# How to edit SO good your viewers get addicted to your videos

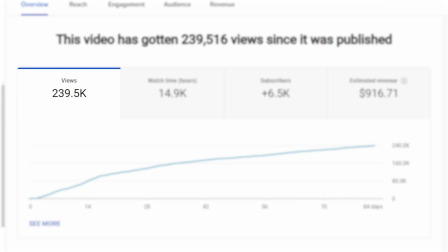476s
darken or blur the area that surrounds the focus point of the image
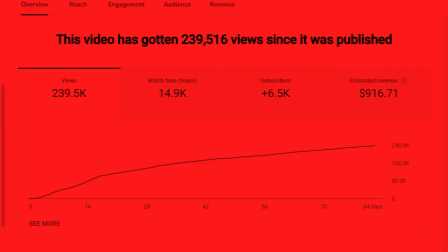482s
shift the hue of the image to make it red and it gives the image a negative connotation you can also shift it to yellow
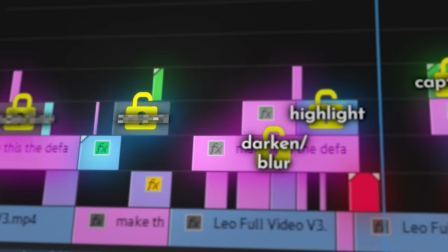489s
or green to make it seem positive circles arrows and underlines also work oh and one extra
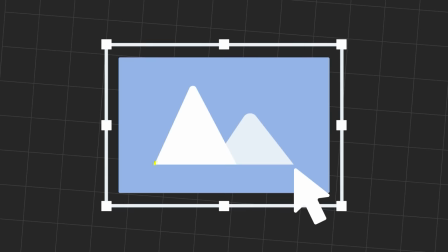495s
make the subject glow another immersion hack is to just make the video look good.
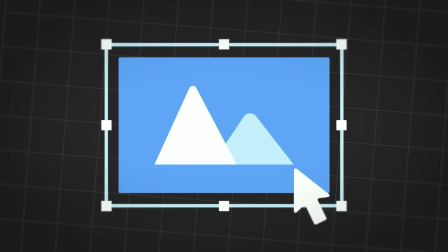501s
This could be color grading, adding a vignette, or some subtle particle animations. On the topic of making things look good, let's bring our focus to making things feel good. This next pillar literally makes your video a digital morphine stream. So we've talked about visual variety, but now let's talk about visual continuity.
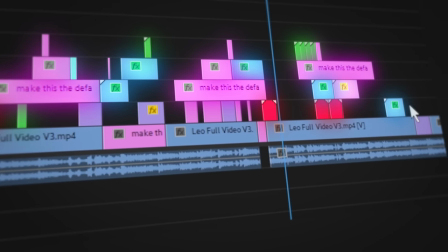522s
If you manage to create a seamless feed of visuals, then there's no rough edges, No areas for distraction to build up.
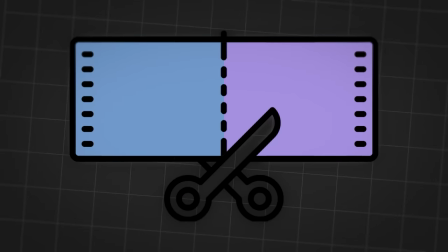530s
There's no point where the viewer loses immersion. The goal for this pillar is to make every moment blend into the next seamlessly. The editing should be invisible. The experience, mesmerizing.
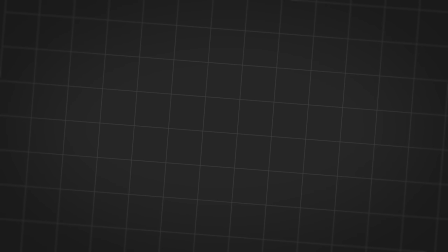543s
Any time a graphic comes on screen, it can't just magically appear there. That doesn't make sense. It needs to somehow move into the frame. Check the description for my free presets. Now, you don't have to animate things.
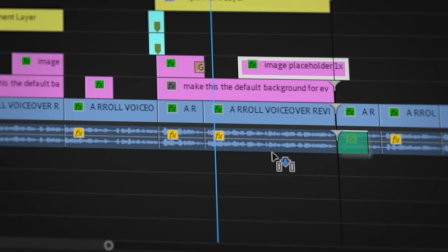554s
You can also let something magically appear on screen, but then explain how it got there using a sound effect.
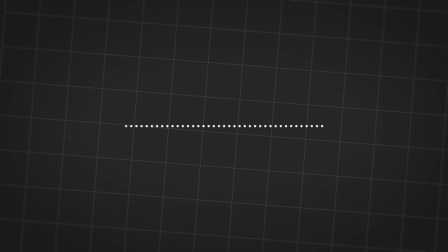560s
I like to use this shutter sound effect, but a pop sound or something like that also works. Now this is super important. Look, I just made a cut, but I messed up the most crucial rule of doing a cut.
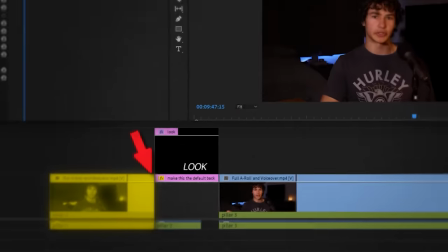572s
In the last frame of this first clip, the viewer is looking right here in my eyes.
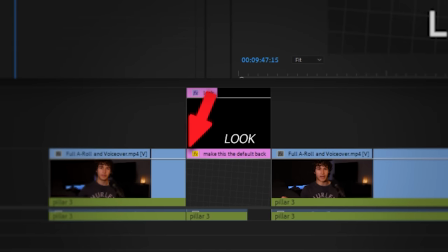577s
Then a tiny fraction of a second later, in the first frame of the second clip, the viewer is now expected to look here. That's a little jarring and it breaks some of the immersion that your editing should be providing.
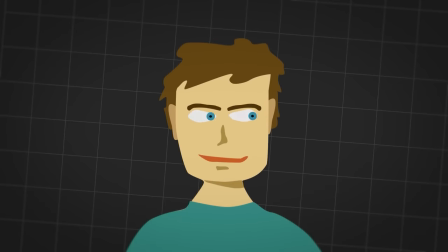589s
Imagine if every cut the viewer had to keep changing focus from one side of the screen all the way to the other.
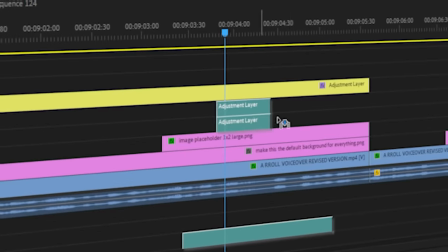595s
This right here is a pretty unimmersive viewing experience. Another way to make cuts seamless is using a full screen transition. There's plenty of free packs out there but if you like my subtle style of them then I got something for you in the description.
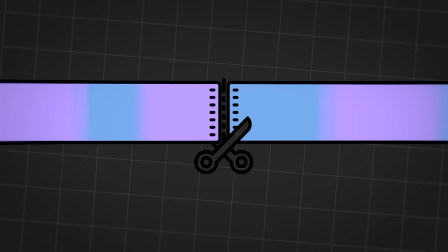608s
And don't be afraid to break visual continuity every now and then because remember it jolts the viewer.
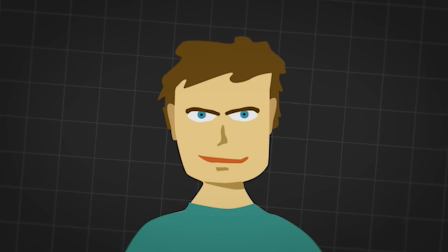613s
It'll get their attention. Look at this timeline.
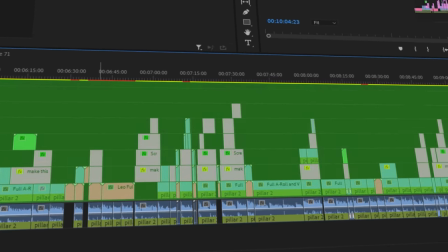616s
We've been talking about all these ways to make the video visually addicting the watch, but we've been leaving out the other half of the video. There is a whole nother sense for your viewer to experience the video in. Pillar 4.
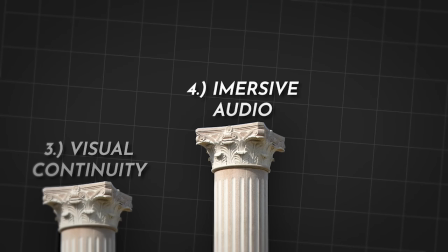630s
Immersive Audio.
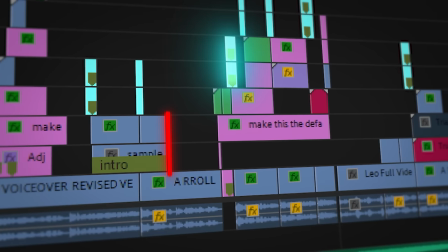631s
Sound design makes the viewer experience every cut, transition, animation, and piece of footage through a second sense.
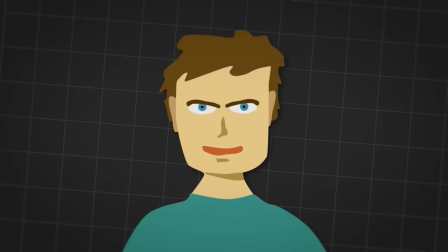640s
It's literally double the stimulation, and it can be used to influence the mood that the viewer has,
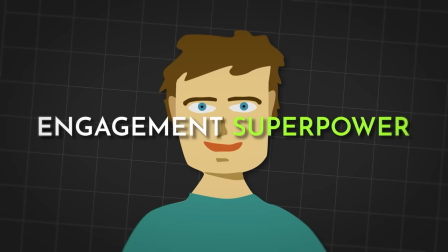646s
which is an engagement superpower that we'll talk about more once we get to your music choice.
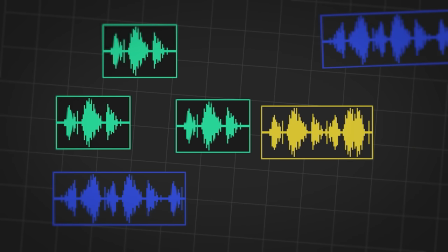651s
But for now, the first step of sound design is to gather a bunch of sounds to work with.
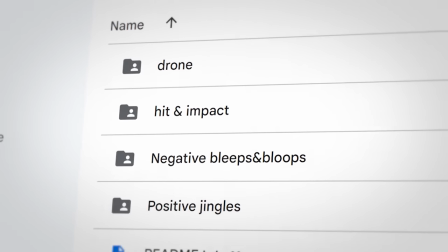656s
I already got that for you. Start with that free sound design pack of copyright free sounds that I made for you in the description.
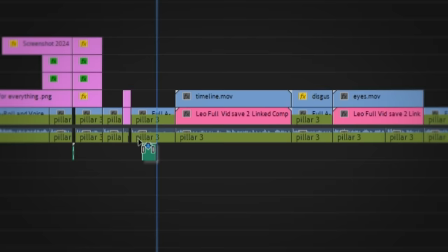662s
If you need more, check out freesound.org or get Epidemic Sound. Next, go through your video and basically just add sound effects wherever it makes sense.
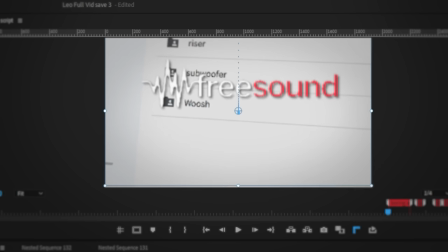670s
When something moves, you should add a whoosh sound, and when something's highlighted, a highlight sound. Now comes the engaging part. These next three types of sound effects literally hijack your viewer's emotions and suck them into the video.
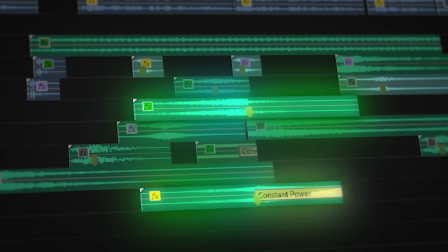683s
First are risers. They build tension and anticipation because they communicate to the audience that something really important is about to happen,
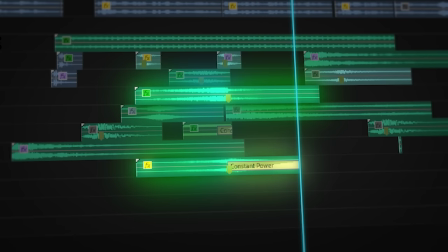690s
but only use them if something important is actually going to happen or else they will lose their reputation and won't be effective.
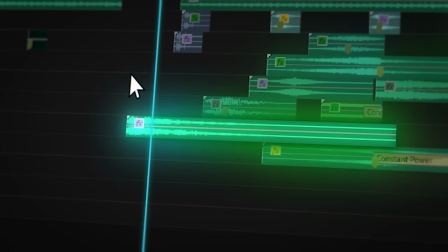696s
Next are hits. These release tension and emphasize moments, making them feel important.
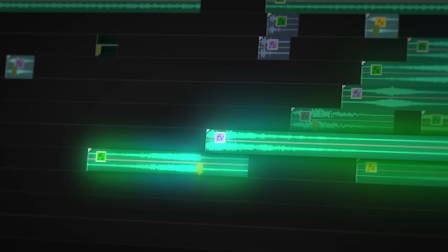701s
You can use these on their own or place a riser before them. It depends on the situation. And again, don't overdo them.
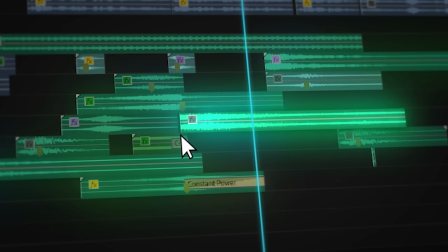708s
Finally, drones. These create a feeling of mystery and intrigue. They're reserved more for darker moods, creating a lot of underlying suspense. These sound effects are so good because they kind of manipulate the viewer's emotions, which is so powerful because the more emotionally invested the viewer is, the more engaged they are.
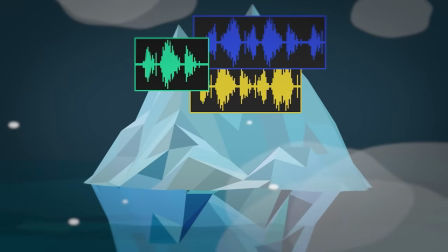726s
And these sound effects are just the tip of the iceberg to achieve this.
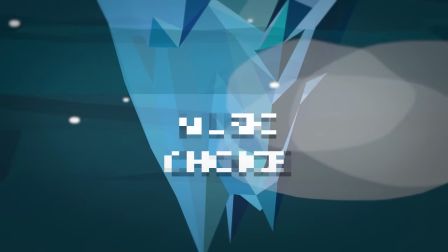731s
Below the surface is a massive potential for emotional investment, your music choice. For example, I like to find songs that create a feeling of anticipation, which makes the viewer constantly believe I'm about to say something super important.
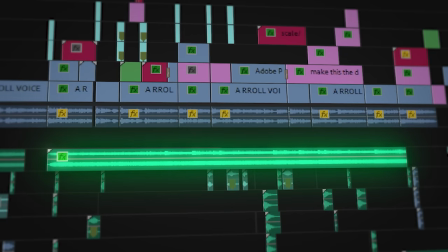744s
Then during a segment where I'm giving groundbreaking advice, I use a song that gives an innovative feeling, which creates a ton of excitement over what I'm saying.
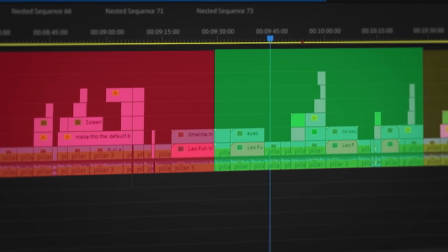753s
This is super straightforward to pull off. separate your video based on subject changes and then decide the mood the viewers should have for each subject by the way you should spend a lot of time finding the right music because it is really important that it fits you can find some good copyright free
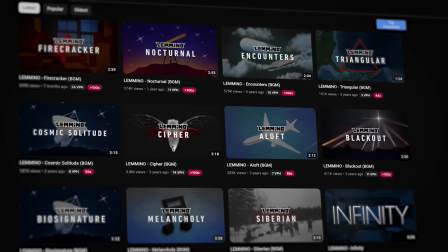768s
songs on the youtube audio library and there's the occasional gem artist like let me know which offers free songs but to be honest subscribing to a licensed music platform is the best choice if you're gonna take youtube seriously I'm not sponsored,
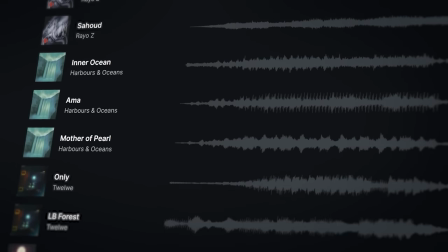782s
but I saved like four hours with them last time and I found way better songs I have an affiliate link for them in the description. Okay This is gonna sound crazy But there's even more you can do with your music choice to immerse the viewer Like what do you think happens if you pause the music abruptly?
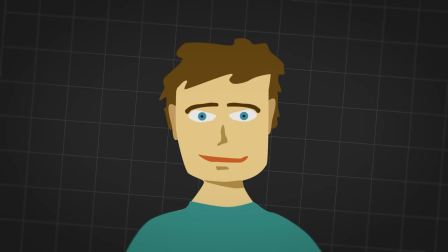798s
The sudden change will jolt the viewer getting their attention Also,
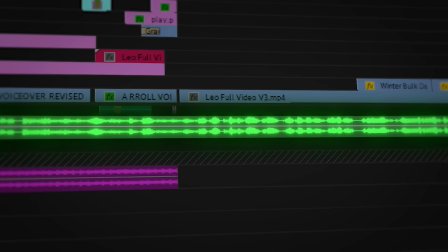802s
the lack of music brings attention to other parts of the video So for special moments try pausing
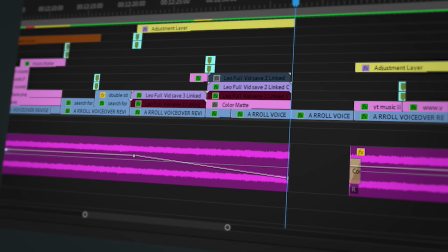807s
the music to elevate that moment Now what if you instead let the music slowly fade out?
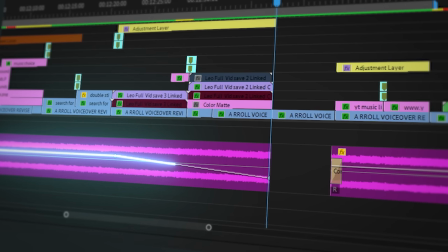813s
Once the viewer notices that the music is going away, they'll understand that the segment they're watching is coming to a close.
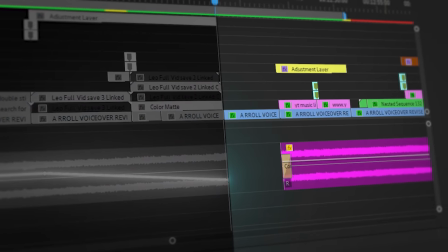820s
This realization gives them anticipation of something new coming. Okay, let's get even more advanced.
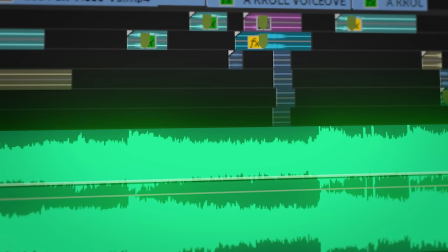826s
Beyond just making the mood of the song match the tone of the segment it's in, upgrade your music by syncing the hits and dips of the song to the video.
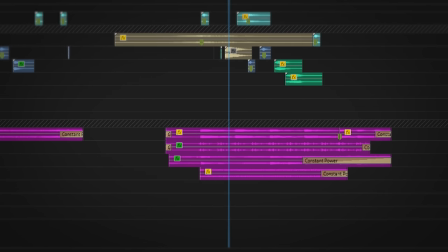834s
For example, in this segment, I introduced the problem here, and began teaching the solution here.
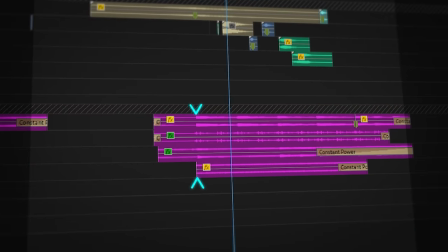840s
I line things up so that at this exact moment the music picks up.
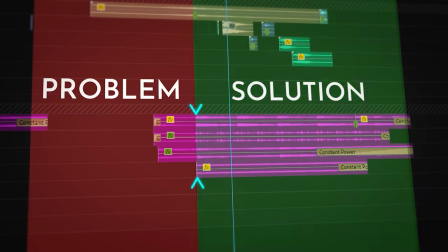844s
Doing that marks a clear topic shift from problem to solution, and also makes the solution segment more exciting.
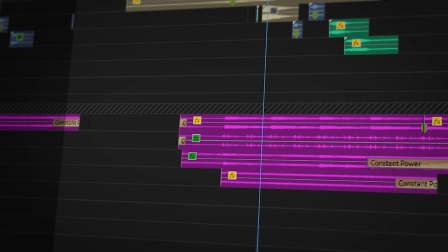851s
And if you're wondering why I have four music tracks playing at the same time, it's because I downloaded the separate elements of the song.
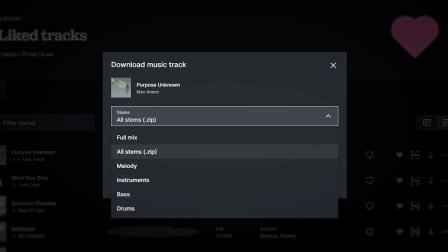858s
That's another feature of Epidemic Sound, which is super helpful. All right, I hope that helped now there's a lot more to retention So click here for a video on that and then if you're interested in that call thing, there's a link below